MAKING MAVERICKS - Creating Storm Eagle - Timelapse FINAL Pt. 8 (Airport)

Hello everybody, and we are back with the last video of the whole series, of the whole making Mavericks series. This has been a big thing actually. We're now part 8, so yeah, that's actually a lot of time that went into this whole thing. So recording everything and also editing and now commenting it's really a really big thing, but I thought that maybe some of you might be interested in seeing how this all was created and how much effort goes into it. So we're gonna start with the last video of it, the final touches, the whole surrounding area, and I would say we just look at it.
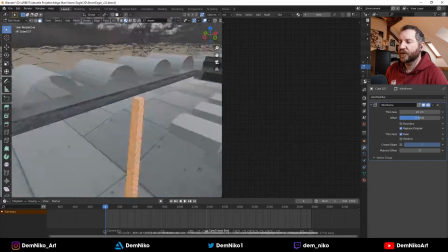And yeah, as you see, here I'm trying to add more little structures and more buildings to the whole scene.
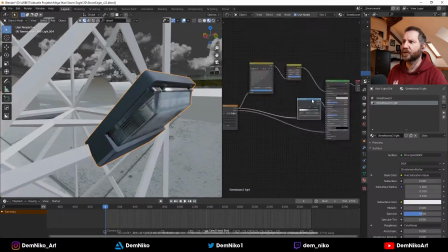So first of all, some like antennas or some towers that are scattered around the whole airport,
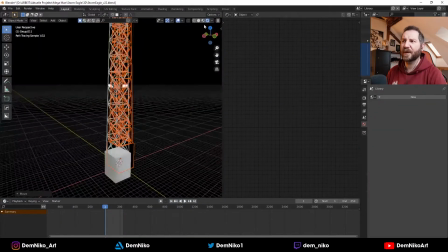because these are a big part of an airport too, to have it look like an airport.
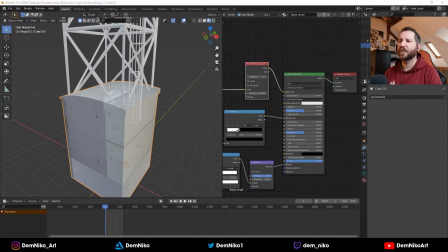So as you see, it's a very simple structure. I also once took some pictures of those towers.
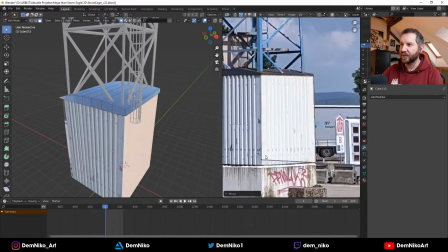Maybe you see them here and there. Yeah.
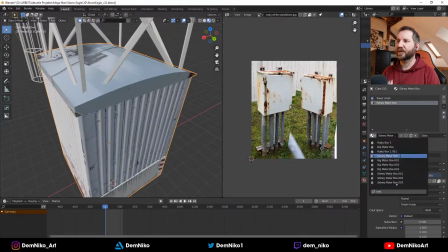And these were very fun to do, because you could just take a picture, use this as a texture,
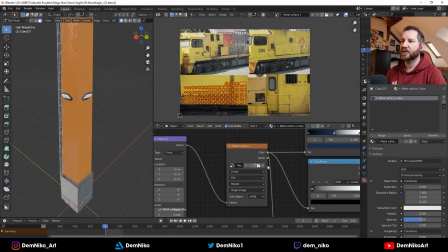and as you see, it already looks kind of realistic. So that was fun to do.
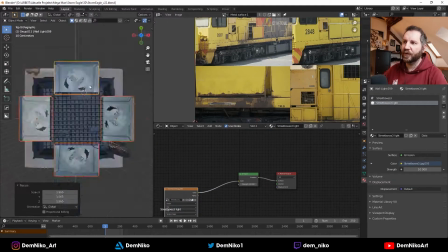And if you put them around the airport, it adds a lot more like detail,
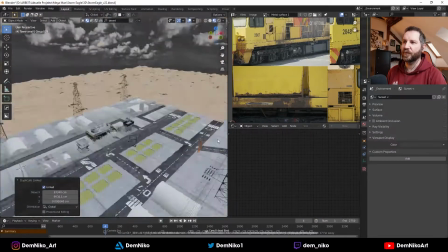and it makes it more believable that it's an airport, because airports need antennas and towers and whatever.
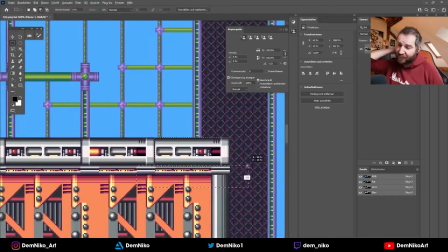Don't know exactly what for, but yeah. It looks more like an airport. Also some, yeah, I think that's the part where I thought, okay, oh no, that's actually something different.
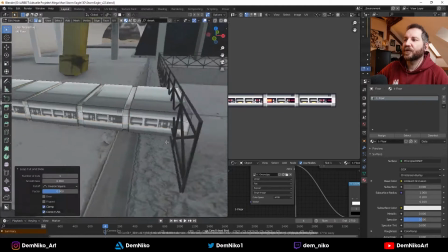I thought to put in some actual parts of the real level into
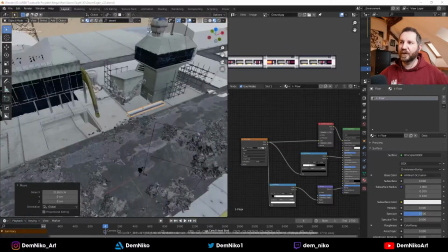the scene. So I took the ground plane from the actual stage and put it inside the scene.
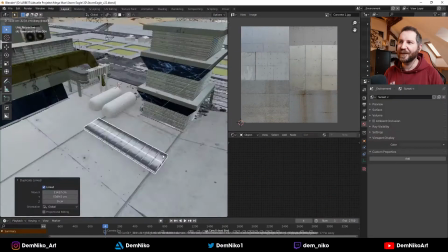I don't think it's that much visible in the end video, but now you know that it's there.
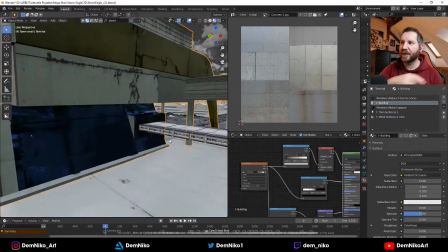So it's where Mega Man is walking around on it. So I thought, okay, it would be cool to have it somewhere in the stage.
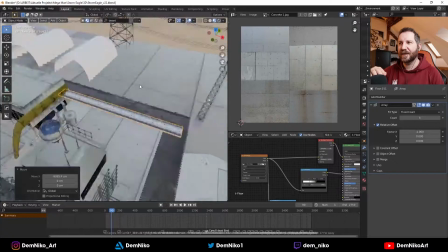So I put it behind the buildings, and it connects all the buildings in the background.
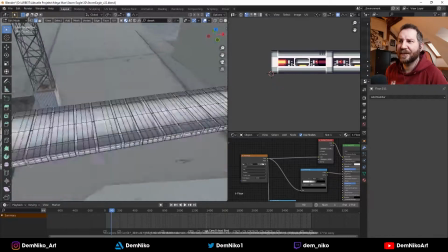So if you look closely, maybe you'll see it. Now you see it.
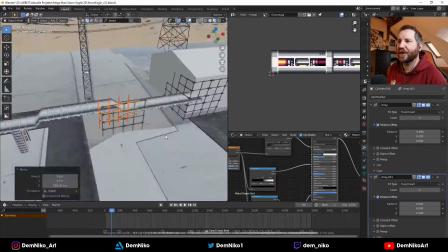Okay, there is actually there are some original parts from the game in the scene.
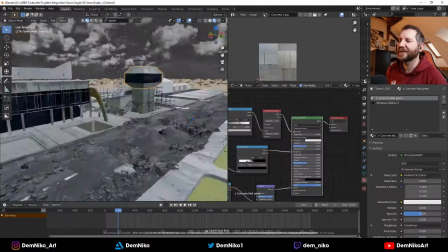So that's a little Easter egg maybe for you, if someone's interested in it.
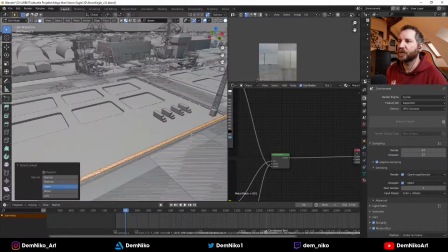Yeah, also again adding a little bit more detail, some fences, some little structures in there,
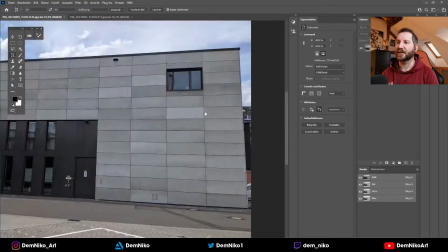and also again creating textures for buildings. So these are also some shots that I took here around in Germany, in Düsseldorf.
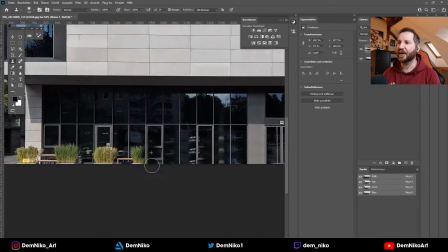I rode around with my bike around the city looking for something interesting, and I found some very cool buildings that had interesting structures.
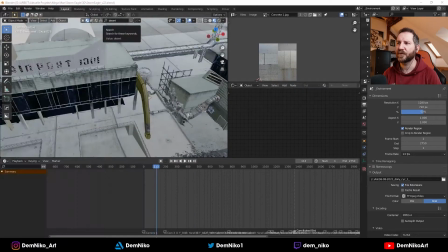So I thought, okay, let's take those and use those for some buildings in my scene.
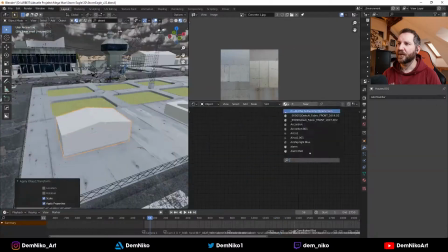Blender crash, and yeah, there I'm creating this little house.
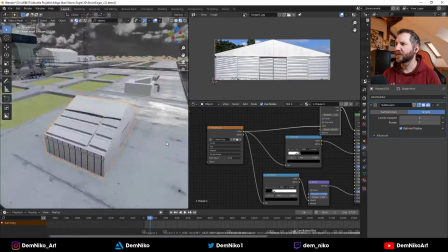This was I don't know, like a little hangar that I found.
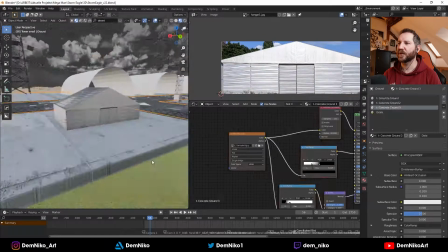Use some textures of those and just put them on top of it,
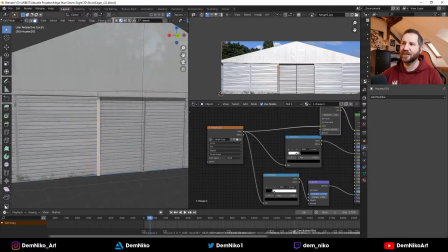and then extrude or like inset some parts to add more depth to the model.